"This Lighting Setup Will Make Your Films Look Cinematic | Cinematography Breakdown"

Hey, what is up, Cinema Masters, and welcome to today's video. Today we're going to be doing another lighting breakdown with a commercial that I shot 2 years ago, so it's been a little while.
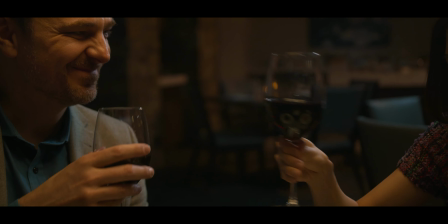I haven't really talked about it yet. If you guys want to watch the full video, I'll make sure to put a link somewhere on the screen or down below in the description so you can check that out. I would recommend going over and watching the full video so that you can see what it looks like, and then come back over here and watch the breakdown. That probably would work best. So anyway, let's go ahead and jump into it.
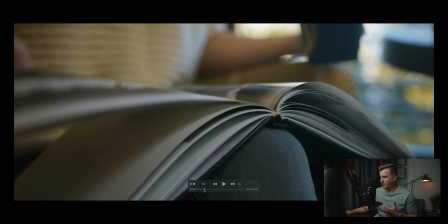So this is a commercial that I shot a couple years ago at a luxury hotel in Park City, Utah.
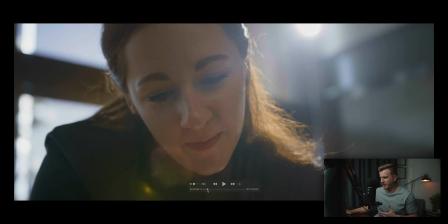We've got, some pretty scenery. We've got a couple, enjoying their time in the hotel, getting a massage, hanging out in the hot tub, drinking wine by the fire,
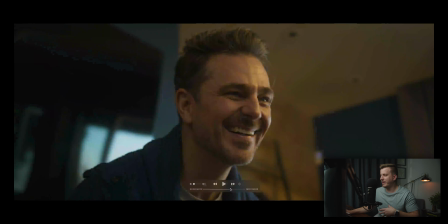reading books, drinking coffee, skiing, doing all the things that wealthy people do at ski lodges.
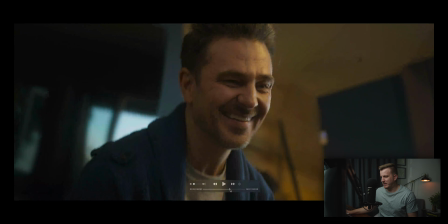Anyway, so this is going to be great. I'm going to go through and show you kind of how we lit some of these scenes and some of the setups that we use.
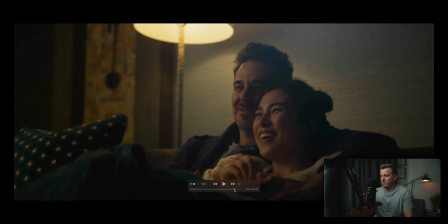In fact, this is actually kind of an interesting one because probably for, I don't know, I'd say maybe 90% of this video, I was actually using the exact same lighting setup. And in fact, if you look at most of my work, I'd say that probably
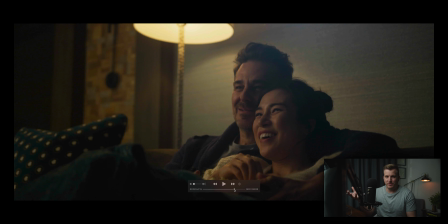90% maybe of the work that I do in general, I'm almost always using this same setup. And that's not just me. Like I watch other cinematographers and you'll see this used all the time. So this is a formula that you can use in your filmmaking, in your cinematography. And if you follow this, it's really simple to do.
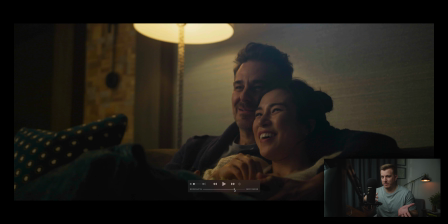And if you follow it, it will basically just automatically look good. Now, there's obviously finesse in every scene that you shoot, every shot that you get. You're going to be tweaking things. You're going to be trying to get it right. But if you're just starting out and you're trying to learn cinematography and learn how to create images that look cinematic, this is a really good formula to start with.
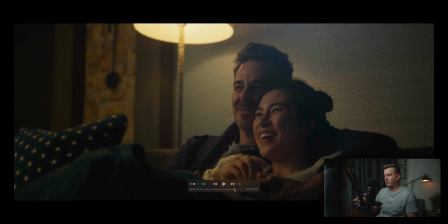So anyway, we're going to start with this scene right here. We've got a couple watching a movie in the theater room.
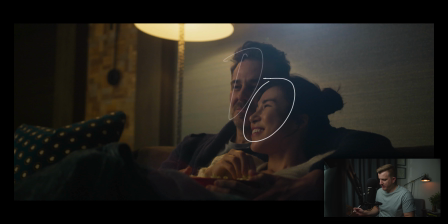So we've got our male talent here and our female talent here. They're sitting on the couch, hanging out, watching a movie. And the first thing you'll notice is that we've got, this really nice soft light happening on our talent here. So coming from the reverse side on our male talent and on our female talent. Let me just grab a better frame here.
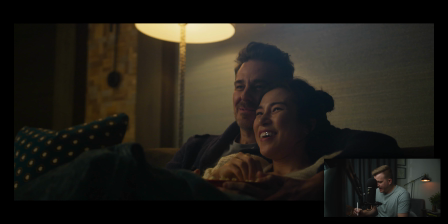There we go. And so we've got that light really nice and soft coming from the reverse side. We're breaking right on this corner of the face. So over here is light and over here is shadow. This is called reverse key lighting. So putting your key light on the reverse side of the subject.
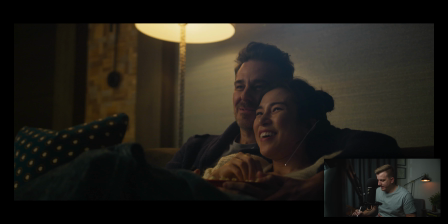So the front side of their face, which is the side that is closest to the camera, basically the side where you can see this ear, that's the side that you want in shadow. And then the other side of their face is where you want your light coming from. So that just creates a lot more depth, a lot more three-dimensionality in your shots.
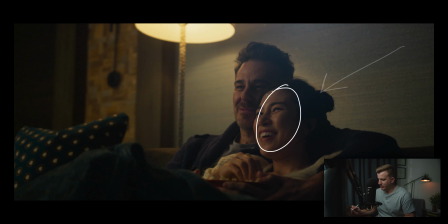If the light were coming from this side, we basically just have them blasted or hit broadly with the light. And it's not going to look as flattering because it won't have that same depth and that shape to it. With lighting like this, with reverse key lighting, we're getting this really nice shape to the shadow on their faces,
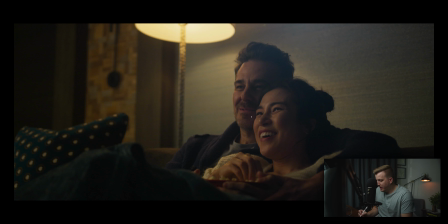and that's what gives them that really lifelike look that's really flattering and looks good. So the way we're doing this is we've got over here for this nice soft light,
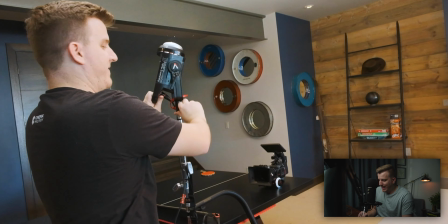we've got a aperture 120D over here with a light dome on it, and then we've got a 8x8 diffusion,
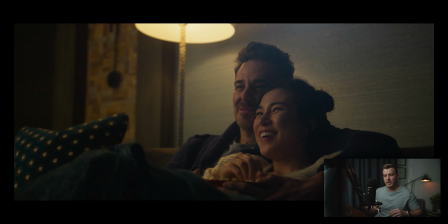an 8x8 silk in front of that. The reason we're doing that is we're trying to make the light source as big as possible. When you make a light source bigger, it becomes softer. So you'll notice that this gradation from light over to shadow is really soft. It's this really nice, soft gradation from light to shadow.
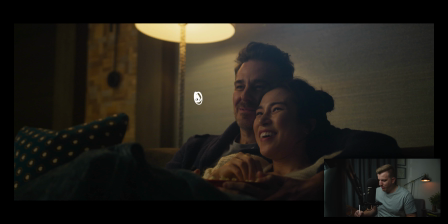If we were to put a light, let's say for example right here, we had an LED point light and it was about this size and we were pointing it at our subject right there, you would end up with a very hard line going straight down the middle of your talent's face. Okay, just like that. There wouldn't be any blur to the line.